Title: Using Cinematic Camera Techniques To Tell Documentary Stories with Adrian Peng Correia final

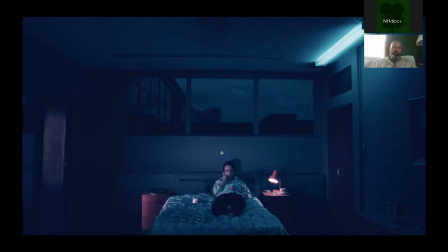961s
um and just from an aesthetic point of view if you can see in this frame you know this guy is very close to the wall now this is this kind of delves into lighting but he's very close to the wall and if you're going to light somebody right against the wall you're going
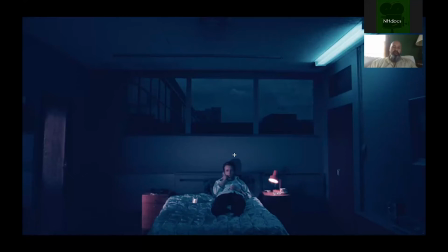978s
to kind of get this if you can see it this definitive shadow that is really really difficult to not that kind of get that kind of shadow if you're placing someone directly against the wall and you have to key them. Key them meaning you have to key light them. It's very difficult to not have this kind of shadow work on a wall.
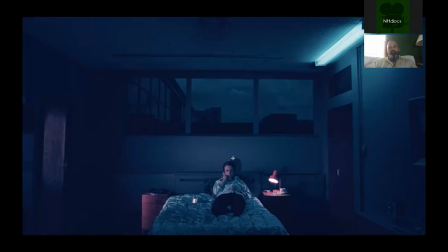996s
So if you're, if that's something that, that from an aesthetic point of view bothers you, just know that putting people against walls, knowing that you have to light them, you know, you're going to have to light them. And if it's something that, that kind of
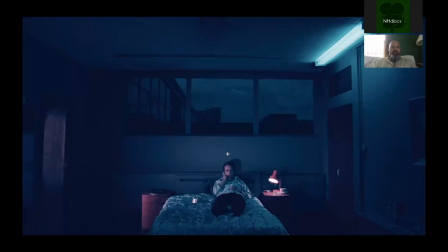1011s
lighting somebody, if that, that makes you feel like you're manipulating something too much, seeing this shadow kind of throws you off or feels cheap know that you need some separation between subject and and the background to be able to lose those kind of shadows even
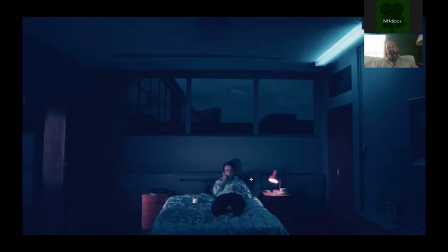1025s
if you had a key light very high like where the cursor is here you'd still end up getting a shadow down here so you know be conscious of
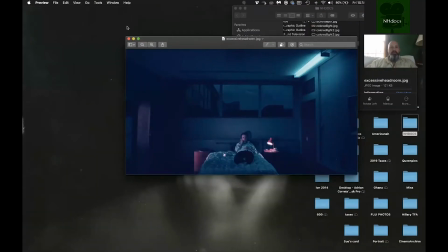1034s
your subject against walls if you're trying to hide your lighting and make that look a little bit more polished and so let's talk a little
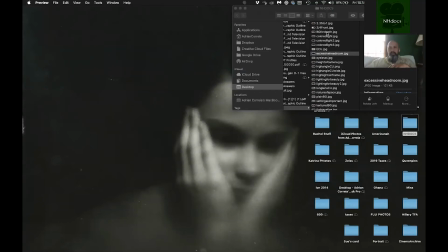1042s
bit more about backgrounds for depth. Now, if you can see behind me here, the wall is right against me. Hold on a second. I'll stop sharing for a second. So if you can see this, this wall is right behind me, right? So just in terms of making things look cinematic, there's not a heck of a lot of depth here. you know the wall is maybe about 12 to 14 inches behind me and it's i'm very square and symmetrical to the space you know so if you're interested in symmetry maybe that's great but there's not a heck a lot of a heck a lot of depth here it's a very kind of flat image now if you're you want something to be flat you know that's also a choice like if you're talking to somebody who is very kind of monotone or very kind of like flat to camera in terms of their expression or their outward action um then if you put them against a flat background you're going to think about the fact that you're going to have this kind of symmetrical flat background against someone who's very monotone and kind of and down then you end up kind of creating a frame that sometimes ends up becoming boring um because of the nature of the subject combined with the frame you chose so you have to be very careful about that stuff that's why knowing your subject matter before is knowing your subject beforehand if possible or at least just talking to them and getting an idea of how they speak can directly impact about how you frame for cinema now if you just even turn me this way you know i'm like now you're talking about creating a heck of a lot more depth